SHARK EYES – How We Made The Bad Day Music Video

Hey, how's it going? My name is Tabs, and I'm the guitarist for Shark Eyes.
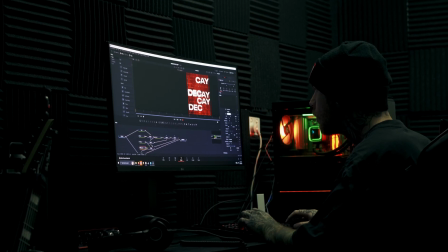On top of that, I handle a lot of the visual elements, so that includes making lyric videos and music videos, etc.
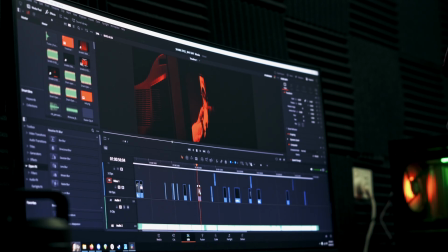Today I'm going to take you through a bit of the process and show you how we made the music video for our latest single, Bad Day. First off, we're an Australian band and we're pretty spread out.
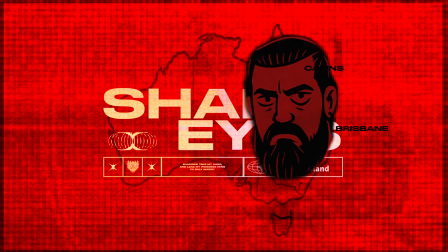So Jack, our drummer, and I live in Brisbane, and Reese, our other guitarist, and Ryan, our vocalist, live up in Cairns.
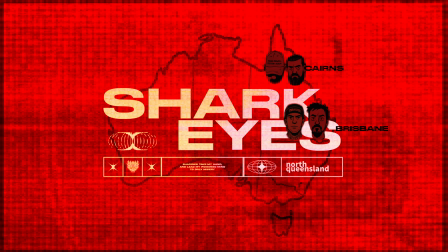As you can see on the map, there's a fair bit of distance between us. To avoid having to fly across country for the shoot, I came up with an idea to film all our parts separately on a black screen. Reese and Ryan would film their parts up in Cairns, and Jack and I would film our parts down here in Brisbane.
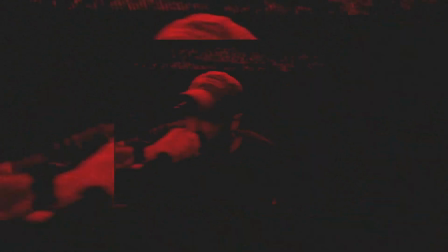Then I'd edit everything together and make it look like we're all in the same space. The song Bad Day is about struggling with mental health,
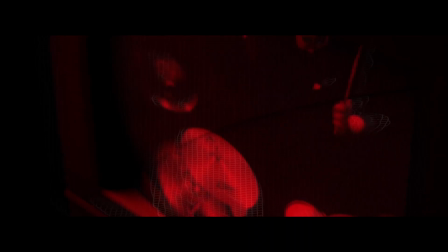being overwhelmed by negative thoughts and the inner demons that can take over your mind. It's written from the perspective of someone who has lost all hope and wants to leave everything behind.
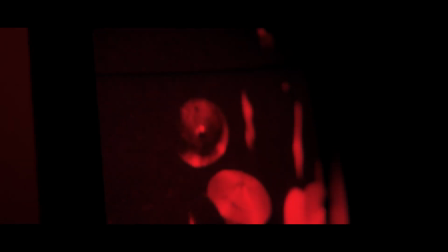To visually represent that, we used a TV to represent the noise in their mind. At the start, the band is only seen and heard through the TV, while the observer, the person struggling with mental health, watches from the void. As the video progresses, the band starts to appear in the void as well.
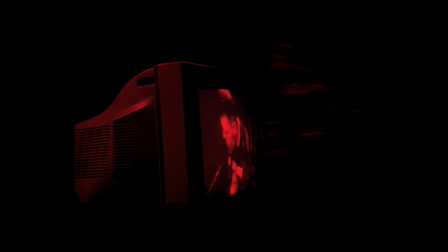This shift represents the observer being pulled deeper and deeper into their mental illness, losing their grip on reality.
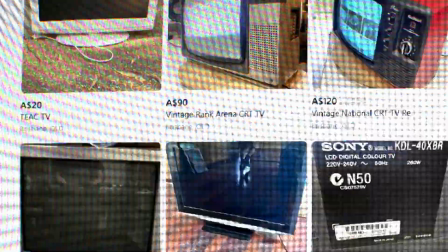So now we have the concept. I went ahead and bought an old TV off Facebook Marketplace, along with a little AV converter, so I could play videos from my computer onto the old TV.
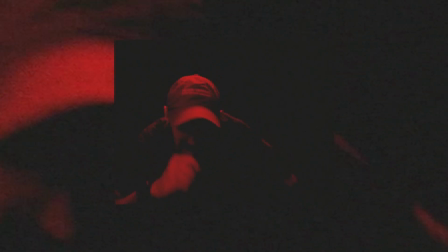Then I created an edit of the band playing, adding some VHS and film grain effects to give it that old school look.
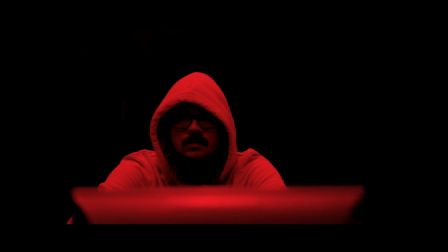Then I played it back on the TV and filmed the shot, and also filmed my housemate Aiden to play the role of the observer in the music video watching the TV.
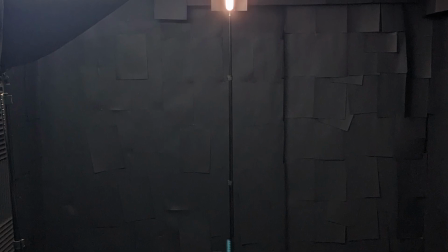As far as the filming goes, that was pretty much it. The setup was pretty basic, simple lighting as you can see, paper for the backdrop, and cheap $80 lights off eBay. Nothing too fancy, it all comes down to the editing. Now let's jump into DaVinci Resolve and I'll show you how I threw this together.
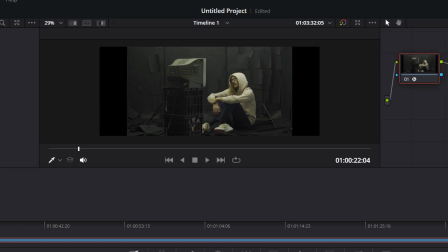So we've got two clips here, one of Aiden watching the TV and one of Ryan doing his vocal performance.
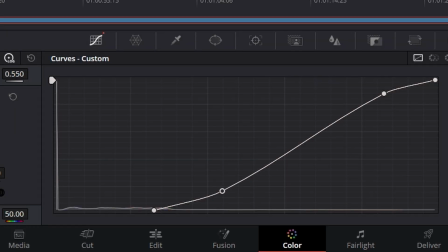So we're gonna layer them together. First, I do a quick color correction of both clips to make the blacks look black, giving the illusion everything's happening in a void.
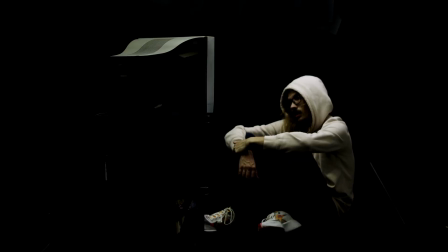Now the shot of Aiden watching the TV was actually two shots. One part was with the TV and the other part is without.
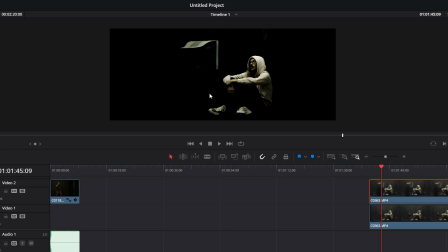The reason for this is I wanted to make the TV appear as it was floating. By cropping both clips and layering them together, we create that illusion. You can see Aiden's foot underneath where the TV stand would normally be, which helps sell that effect.
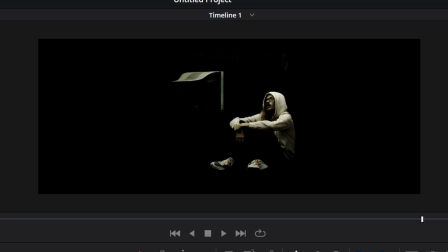Since all the shots are static shots filmed on tripods, I added some subtle movements to give them a little bit of life.
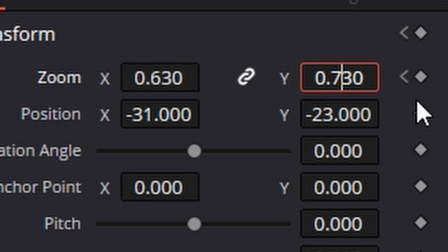I keyframed a slight zoom, about 0.100, which creates a feel of a slow camera push.
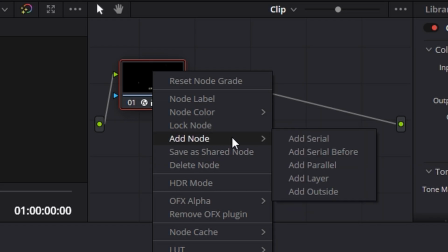Next we jump into the color tab, create a serial node and then an alpha output and connect them.
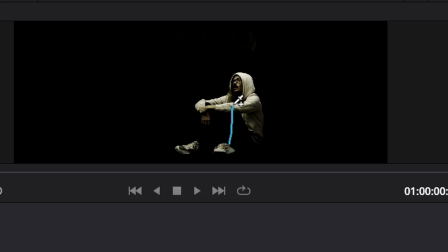Using the magic mask tool, draw a line on the subject that you want to keep and then track it both ways.
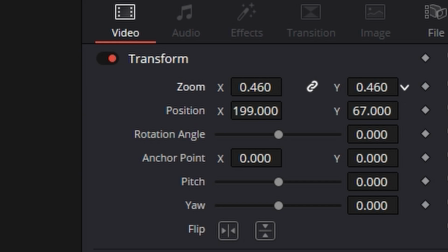Now you see Ryan in the background. I made a few adjustments to his size and position to give the impression that he could realistically be standing there.
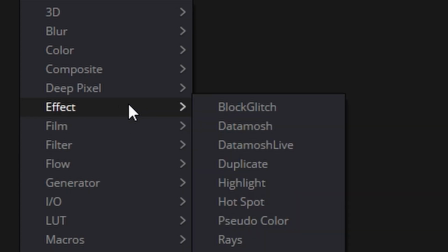Since I wanted to feel like the band was coming out of the TV, I added a CRT effect to the footage of Ryan and a little bit of a glitch. For the final touches, I wanted to give everything a red tone. So instead of going in and color grading everything red, I created a solid red picture in paint,
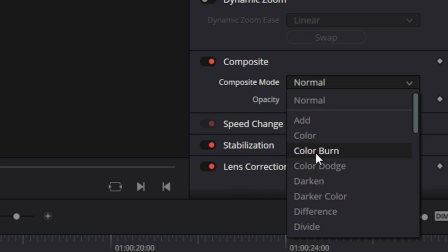placed it over the top, and then changed the color composition to color burn, and adjusted the opacity until I felt it was right.
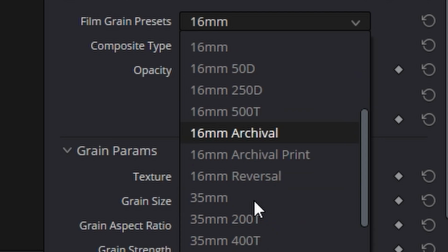Lastly, I added an adjustment layer, applied a film grain effect over it, and that's it. There's our finished shot. If you made it this far into the video, thank you for watching. If you haven't already, go check out our song, Bad Day. It's available on all streaming platforms. You can check out the music video right here on YouTube. All the links will be down in the description. We've got new music on the way, so stay tuned, and I'll see you next time.